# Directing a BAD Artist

What is a bad artist? Is it an artist whose music video just sucks? Or is it an artist that doesn't know how to perform? Or is it just an artist who shouldn't be making music at all? Because we all know they're out there. I might say all of those can define a quote-unquote bad artist. But concerning the artist whose video I'm going to talk about today, bad just means insecure or unsure of herself. Now, it's all allegations, but how do you direct an artist who's insecure in front of the camera? How do you still get an amazing look? Because I'm sure you know the camera picks up everything, every emotion, every reaction. I mean, we shoot in 8K, 12K, 17K, all these different Ks. If you feel unsure of yourself or nervous, these things will be transferred into the footage, into the final product. Y'all get what I'm saying. So just how do you get good shots without the audience feeling that nervous, seeing that nervousness? In order to answer that, I need to first break down this video.
Let me switch up the tempo.
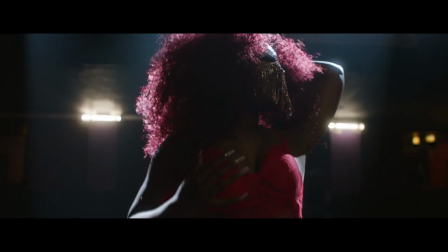We both know what you came for. Open the door with my robe. Wanna take it down, but not...
So, there's an artist named Jay, who at the time was dating a friend of mine named Tony, who was the producer of the song Come Over. He reached out to me saying that he wanted me to do a visual to it. Now, when I heard the song, I knew it had to feel like something very intimate.
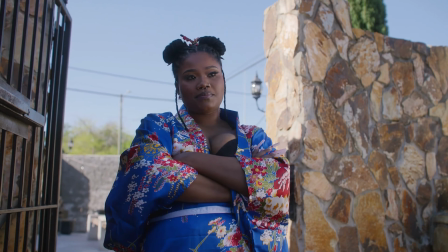I mean, like, very intimate. So, after hearing Tony's idea, which would show these two guys entering, like, sort of a peep show where you can look but not touch, I threw out the deal of having her performance scene show her in this type of encasing where, again, you actually can look but you can't physically touch. Almost like a vintage Barbie doll of some sort, right?
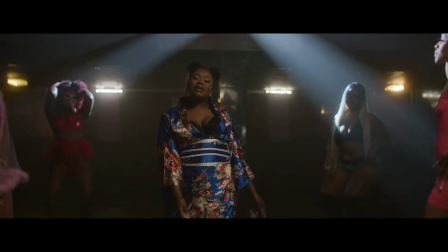My other idea for a second performance was to have Jay be the centerpiece while four other women performed on top of their own stages, their own smaller stages.
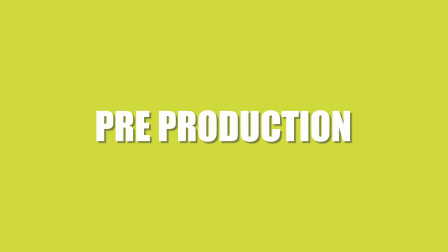Both Tony and Jay loved the idea, so we moved on in the pre-production. Tony scouted this bar location that we would have private access to without touching the budget.
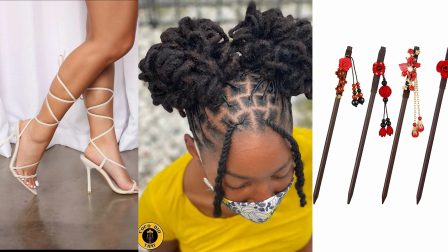While he did that, me and Jay bounced wardrobe and hair ideas back and forth until we had a look that we liked. And then concerning the encasement I wanted Jay to perform in, I ended up finding this huge furniture piece at a flea market. So moving from pre-production to production, the shoot day went great. We opted to shoot on the Arri Alexa Mini with Tokina lenses. In order to give movement, we partnered this with the DJI Ronin 2. Now, the first scene was this hallway look.
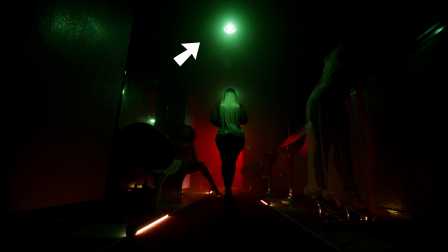Let's talk about the lighting. The green light that you see above is an Aputure B7C, which we actually gave that light away in our first giveaway. And we got another giveaway coming soon, so you should hit that subscribe button. We placed the girls on each side and lined the floor with these quasar tubes.
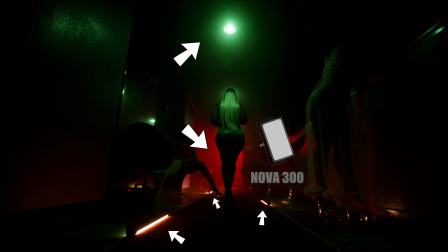And then that red light the girl is walking towards, we tucked an Aputure Nova 300 into the corner and flooded it with red light in that room.
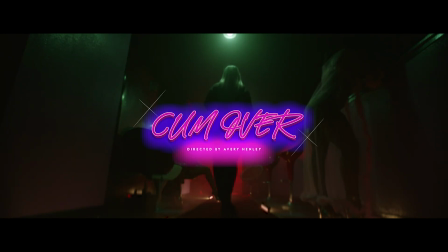In the video, this is the first shot that you see. I wanted to open it up with something very cinematic that caught people's attention quickly. Now, our next scene was probably the most intricate concerning lights. Our location had two different floors.
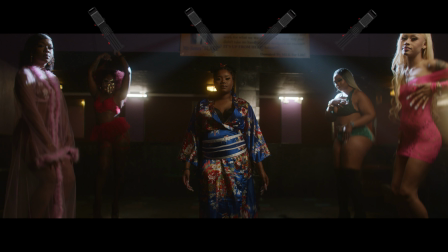We shot on the first floor and placed four Aputure 300s at the top of the balcony, each having spotlight mounts. Hazing the room, we spotlighted each girl standing on a small red platform. The haze is what gave us these beams. Now, the platforms were just some wooden boxes that I found on Facebook Marketplace, and I painted them red.
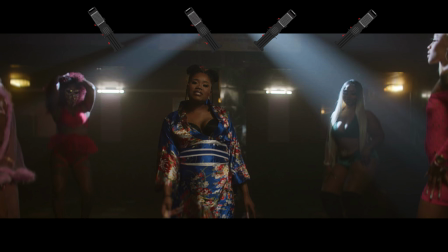Hence, taking us back to that red light we initially saw. We then keyed the artist Jay with an Aputure 600 through a 4x4 magic cloth. Here's some advice that can really help put your shy or insecure artist in the best light or the best performance. Create scenarios where it will require less movement from them.
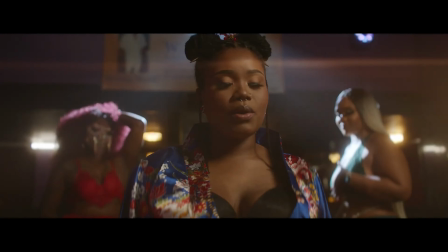Because of the shafts of light and the girls moving on the platforms and the movement of the camera with the Ronin 2,
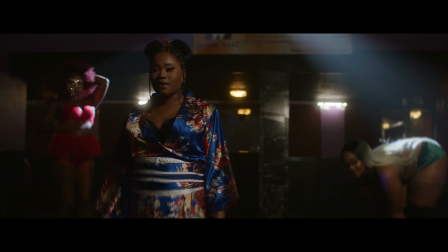our artist was allowed to stay still in one spot and just focus on performing. Essentially, I compartmentalized her actions in a way. Did I say that word right? It's like if you're nervous about what to do with your face and your feet and your hands, it just may be too much for you if you're not seasoned at performing. But if you lessen that load, it can help out a lot more than you think. Now, all your artist has to focus on is remembering their lines and performing. Now, this is a great tip, but it's not the biggest one. The bigger tip, I didn't even notice until the end of the shoot. But before I move to the other scene and tell you what that tip is, if you're enjoying this type of content, hit that subscribe button to stay up to date with everything that I drop. All right, time for the next scene. So the next scene was possibly my favorite of them all. We placed all of the girls on top of a pool table. We actually came up with this scene last minute on the day.
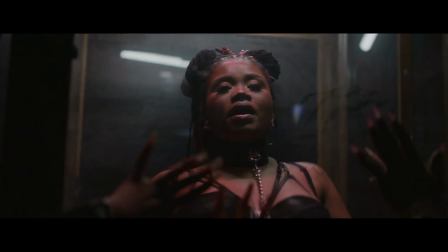Since in my other scenes, the girls never actually interacted with Jay, I felt a scene was needed where they were closer together and interacting with one another. But even though it was more simplistic, it still worked because we had Jay sitting. Now, I opted to have her sit because that kept things simple.
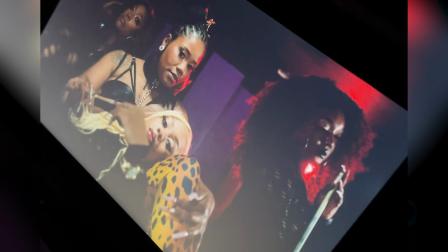It allowed Jay to stay sitting, and we worked off the movement of the other girls so Jay could just focus on performing again.
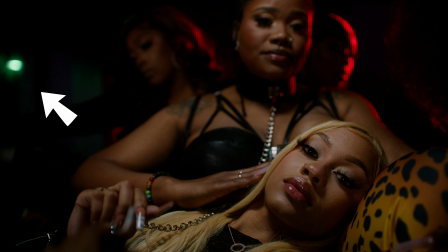Now, concerning the lighting, there's a B7C off camera left, which we decided to set to that green color before to tie the scenes together. And then the red kind of lighting that you're seeing on the right side is the Nova 300. Now, you guys can't see it, but the space where we were was basically non-existent.
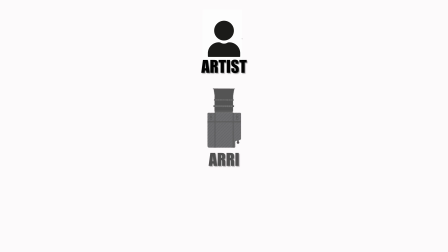There was the camera, and then us, and then a wall.
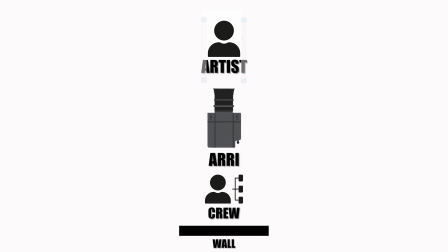So to key the artist, my DP took two quasar tubes and rigged them into the ceiling vertically. So essentially, they dropped down from the ceiling. Even with all these challenges, I think the shot came out perfect. Now, last but certainly not least is the encasement scene. This is the scene where I learned the tip I'm going to give you today.
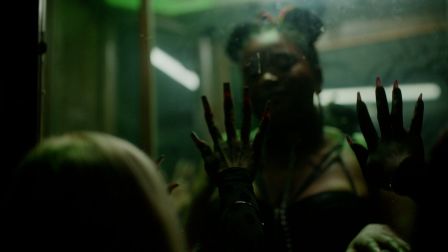What I wanted was to show the girl's hands grabbing at the artist on the glass, almost like them wanting to get to her but not being able to, giving a sense of desire.
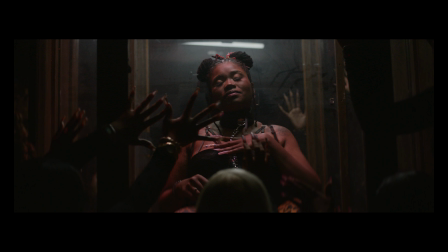So we put Jay inside the case. We then took the top off of the case so we could menace arm and Amaran flex light above. We once again set the color to green. I'm not sure why green, don't ask me. Maybe I just watched The Matrix recently or something, I don't know.
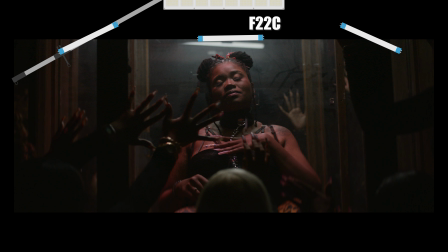We then lined the inside of the case with three Nanlite Pavo tubes, which you see reflections of in the shots.
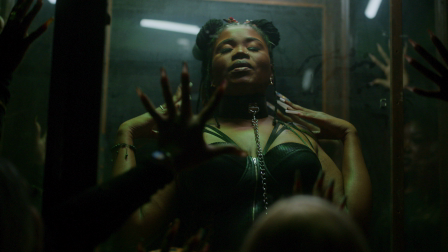But that's the great thing about tubes. I mean, I've said it in my previous videos. They work great as practicals and add to the scene. But there's always a but. There was something else that made this scene great. And I didn't notice it until our third take. Jay was giving the best performance that I'd seen that entire day.
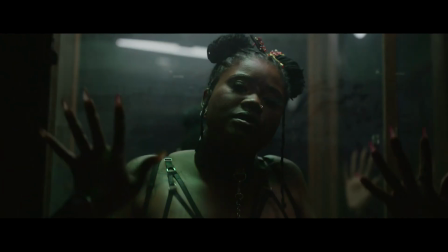At first, I thought it might have been because she'd warmed up, but then it hit me. So after the first few takes, my DP decided to throw on a tighter lens and back the camera up. The distance that we put between the artist and the camera put her a little more at ease. So as directors and shooters, we don't think about it because we're behind the camera.
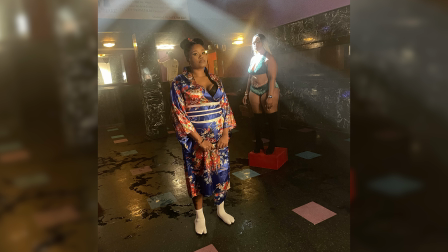But when a person has all these lights and cameras and eyes pointed at them, that can really add a lot of pressure. So if you're ever dealing with an artist who is coming off shy or nervous, try shooting on a longer lens and putting some space between you and that artist. That way, they can breathe.
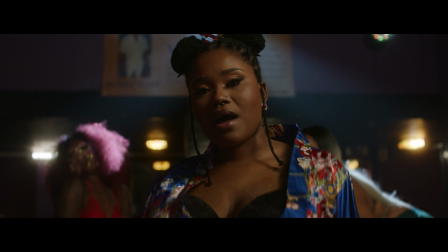Now again, it's all speculation that Jay was nervous or insecure, but that's how it came off, until we put a tighter lens on. Now, that's not the only benefit of shooting on a longer lens. There are other benefits.